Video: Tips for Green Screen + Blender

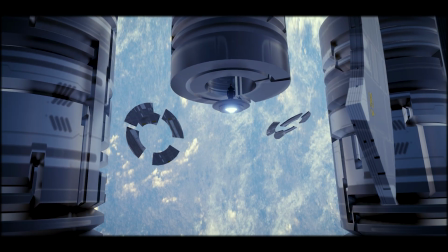What's up guys, it's Patrick from Purple Park Studios, and today in this video I am going to show you how I made this little sci-fi scene,
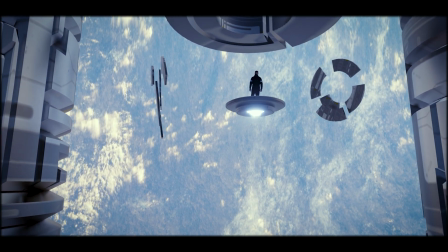as well as a couple techniques for combining your green screen footage with CGI and Blender,
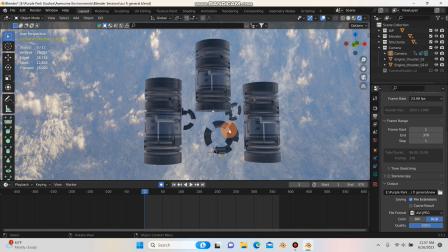so let's get into it. So as you can see, this scene is pretty simple, just a couple cylinders and circles that I did some basic modeling on and then put a texture on.
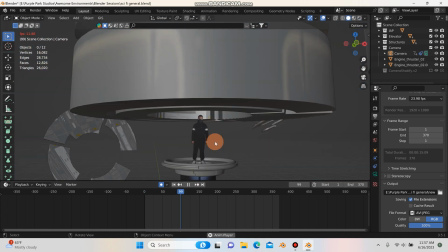If we go down under here, and if I hit play, you'll see here that I have this little circular disc and I have it animated moving downwards.
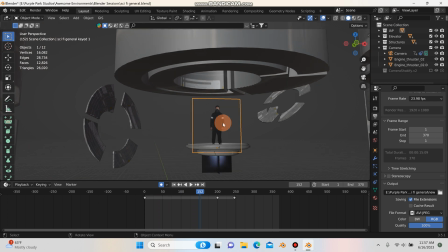And what I did to get this green screen footage to stick to this disc was,
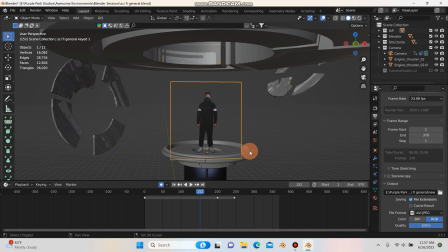first you'll select your footage and then you'll, holding down shift left click to select the object you want to parent it to, and just hit control P and then select object, and that will parent it to the object.
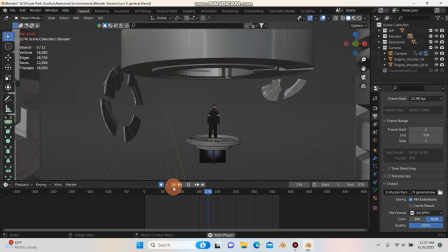So now wherever the object moves, your footage will stick to that object. So for example, I could move this anywhere and my footage will be stuck to that object.
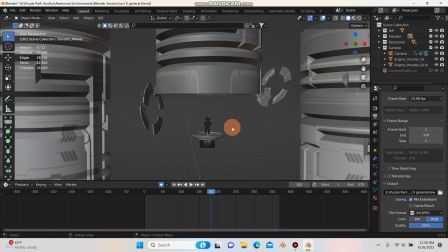So it works really great if you're doing anything with like elevators or moving parts.
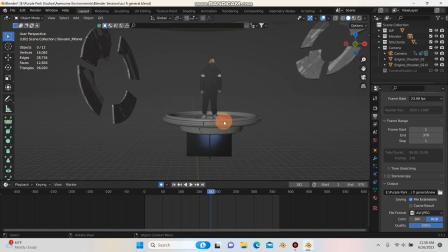Now keep in mind, if you want your character to actually step off of this and onto a platform or something,
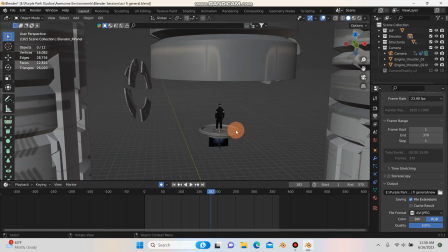you might want to use a constraint, and I have a video for that and I'll link that in the description.
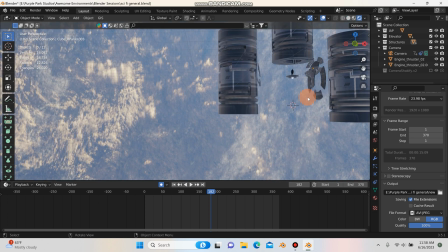So there's one cool thing about this shot that I think really helps kind of sell the effect and creates a big atmosphere,
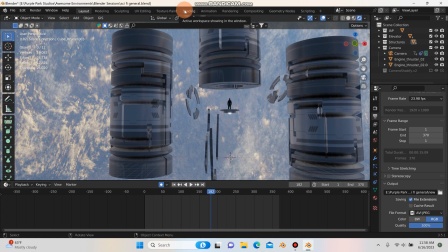and that's actually an HDRI that I'm using. So if I want to hop over to my shading tab over here, I'll go up to my shading editor.
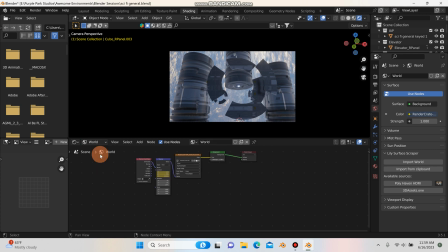So I'm here in the shading editor, and I'm going to change this from object over to world, which will allow me to work with the HDRI. And as you can see, I have a texture coordinate and a mapping node plugged into the actual HDRI texture here.
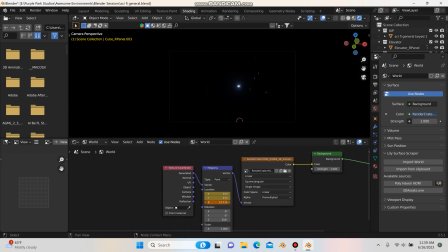And this allows me to do things like change the HDRI around. I can change the Z location of it here.
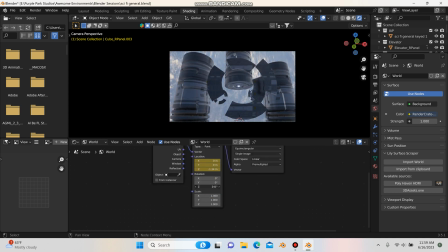I can also change rotation, and you can do this for X, Y, and Z. And playing with this is a really great way to help you get better lighting for your scene.
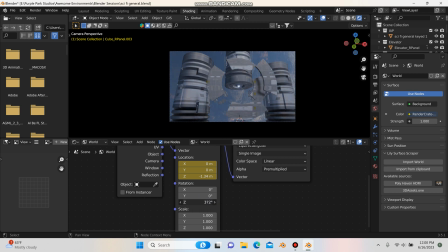For example, just changing this rotation here on the Z, you can already see that since I'm using an HDRI, it's definitely changing the lighting of the scene.
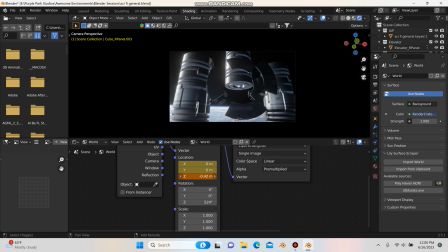And then there's also on the Z location, we can play with that. So if I wanted to do something like maybe where the Earth was more in the background, you could do something like that. And right there, I have a whole different dynamic already to the shot. I'm going to control Z those.
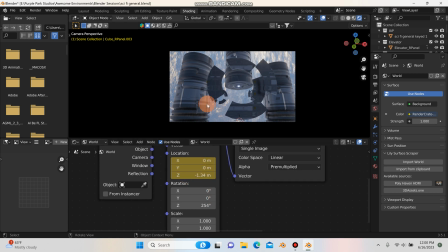But what I did actually was I animated this value. So if I go ahead and hit spacebar to play here, you'll see this value is changing.
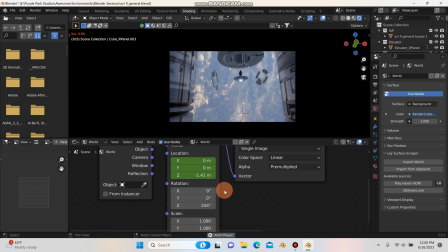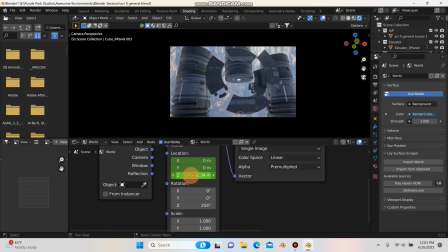So you can see that value went up, and what that is doing is that's just slightly moving this the HDRI on the Z going up, so it just adds a slight feel that there's some movement to the background, which just helps with the whole shift from the camera, just adds a little bit more perspective to the shot.
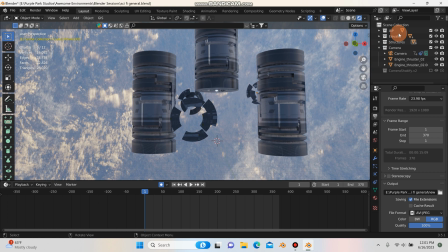Now I do real quick want to actually talk about the camera,
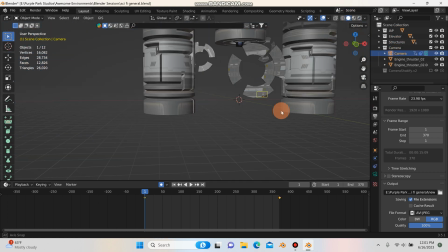so you can see it down here. I'm just going to switch over to solid view for this, and if you want to see the textures in solid view,
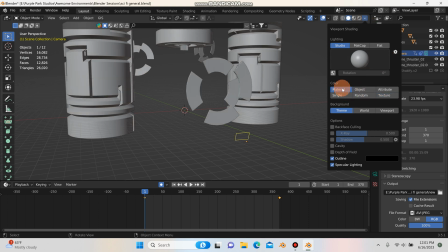I know I've mentioned this in previous videos, you can hit this little drop down arrow and it will usually be on material, that's like the standard default for Blender, but you can hit texture,
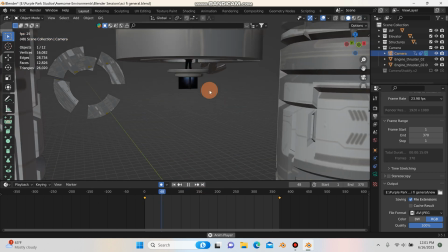and that's just a really good way to not only be able to see, for example, your images as planes, your green screen footage, but you'll get it.
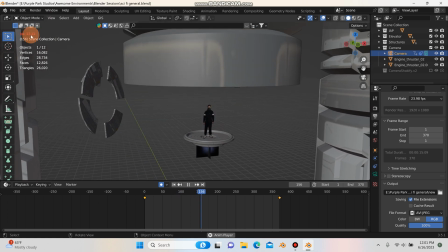You can see up here I'm running it like 13 frames per second up here in the corner,
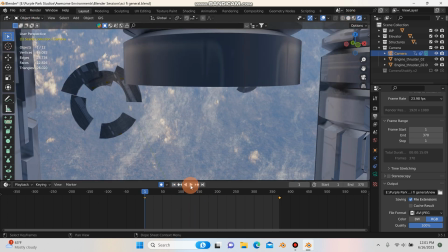and it's just a lot better to work that way, whereas if in render mode I'm getting like less frames per second,
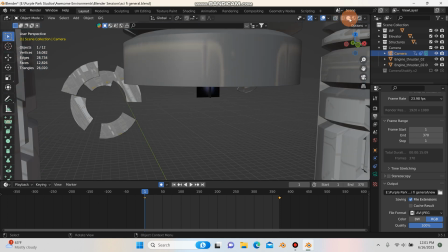so it's a little bit glitchier. And this just depends on how heavy your scene is, but working in solid mode with it set to texture will help you,
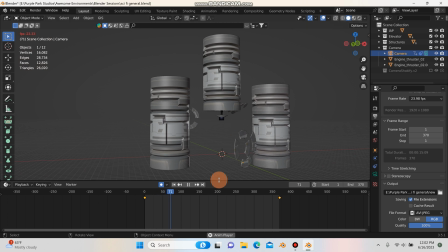especially if you're doing animation, it'll just help you to see how the shot's going to look a lot better
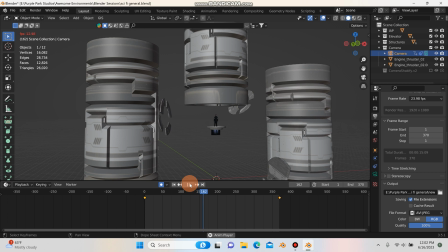without, you know, too much heaviness on your laptop or computer. So anyway, jumping back into the camera here, there's nothing too crazy about this camera.
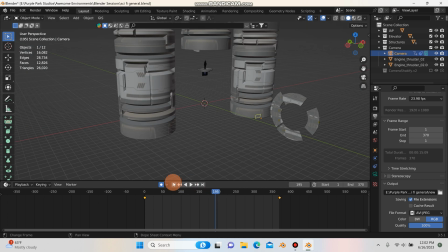It's basically just animating forward. I think it starts out before this little structure here.
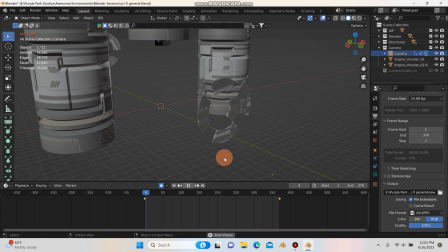So if I hit, play, see the little origin point is representing the camera. It's just animating towards my footage.